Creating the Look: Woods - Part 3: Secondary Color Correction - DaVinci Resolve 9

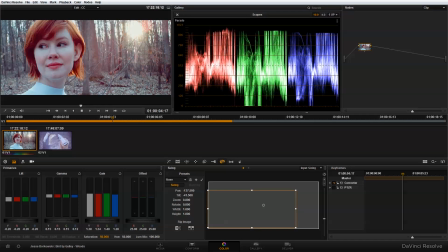0s
So once we've done our primary color correction and resize our image in our first node, the next thing we want to do is add a second node to do our secondary color correction in. And so to do that, I'm just going to right click and do add node and select corrector.
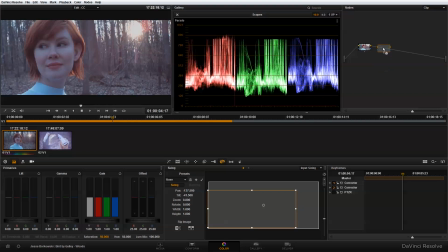15s
And then I can drag this into the chain of nodes, and you'll see when I'm sort of hovering over the line here, I'll have this add symbol that appears, and if I just drop it there,
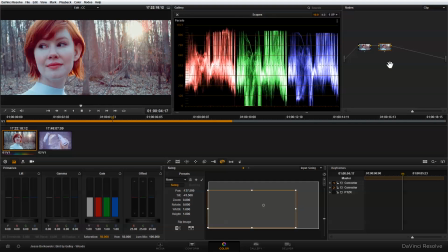25s
it will add it into the chain. And what I'm going to do for a secondary color correction to complete this look is to make some adjustments to contrast and also to bring up the warmth of the highlights a little bit to give me a bit more of that warm glow that I'm looking for with this shot.
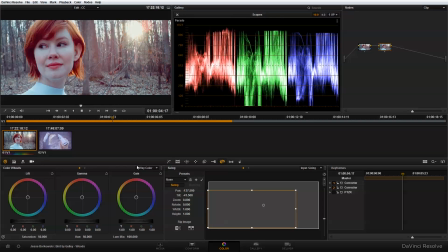40s
So what I'm going to do is go over here to the color wheels, and I'm going to switch out a three-way color into log color. And within log color, I'm going to make some adjustments first to the contrast. So I'm just going to bring the contrast up a tiny bit.
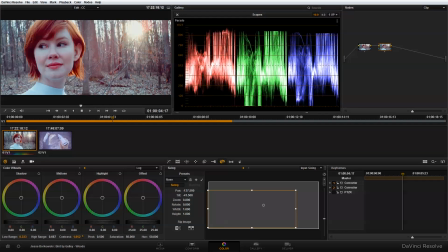And I'm also going to make some adjustment to the pivot. Just going to bring that down.
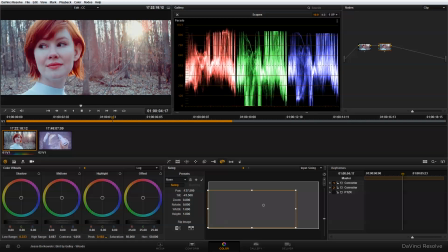Now it looks pretty good to me for where I want the contrast. The next thing I want to do is I want to bring up the warmth of the highlight.
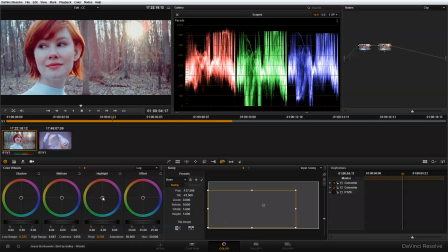87s
And to do that, I'm going to use this highlight color wheel, and I'm just going to sort of bring up the red value. Sort of adjust that.
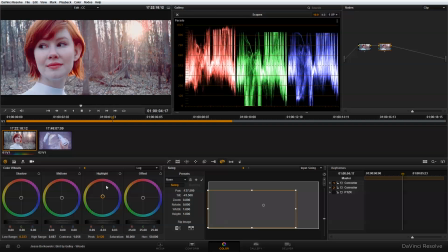And that looks pretty good, but I also want to make a few adjustments back in the three-way color corrector. So I'm going to go back here, and I'm actually going to switch back into my primary controls here.
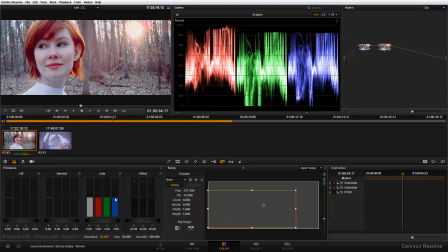119s
And again, I just want to take some more blue out of the image and add in a little bit more red just into the highlights. And that's giving me some nice warm highlights.
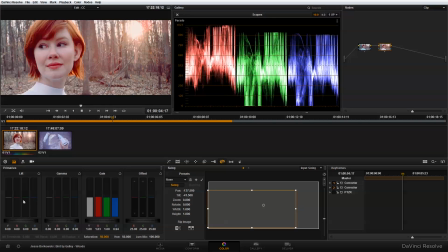137s
But what I'm also going to want to do is go over here into my lift and adjust my shadows a little bit. Just tweak this a little bit, a little green.
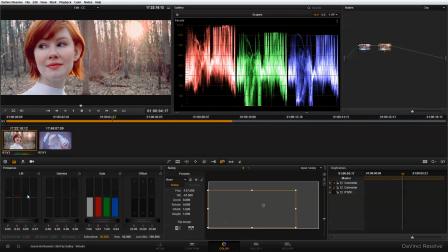And with those adjustments, that's looking pretty good. And now if we sort of take a look at what we've done in our secondary color correction, I can show you a before and after.
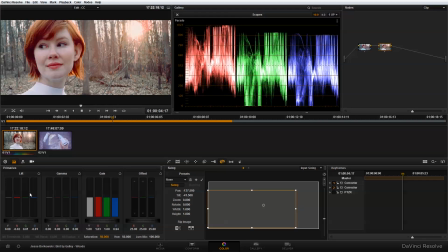171s
So this is with our secondary color correction applied. And this is before, this is just our primary color correction. And so you can see there's a pretty big difference between our primary color correction, which we're looking at now, and our primary and secondary color correction when they're placed together.
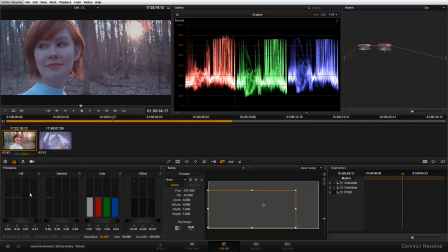188s
And just to give us a sense of where we started from, we can turn both those off, and this is sort of our original image, and this is where we are now.
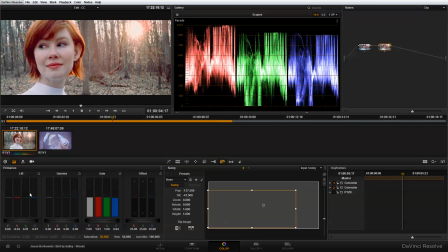196s
And so as you can see, the combination of our primary and secondary color correction has really started to bring this look to life. Now the final thing that I want to do to complete this look is to put some more emphasis on our subject's face by isolating and desaturating the background. To do that, I'm going to use a power window, and that's what I'm going to show you how to do in the next tutorial.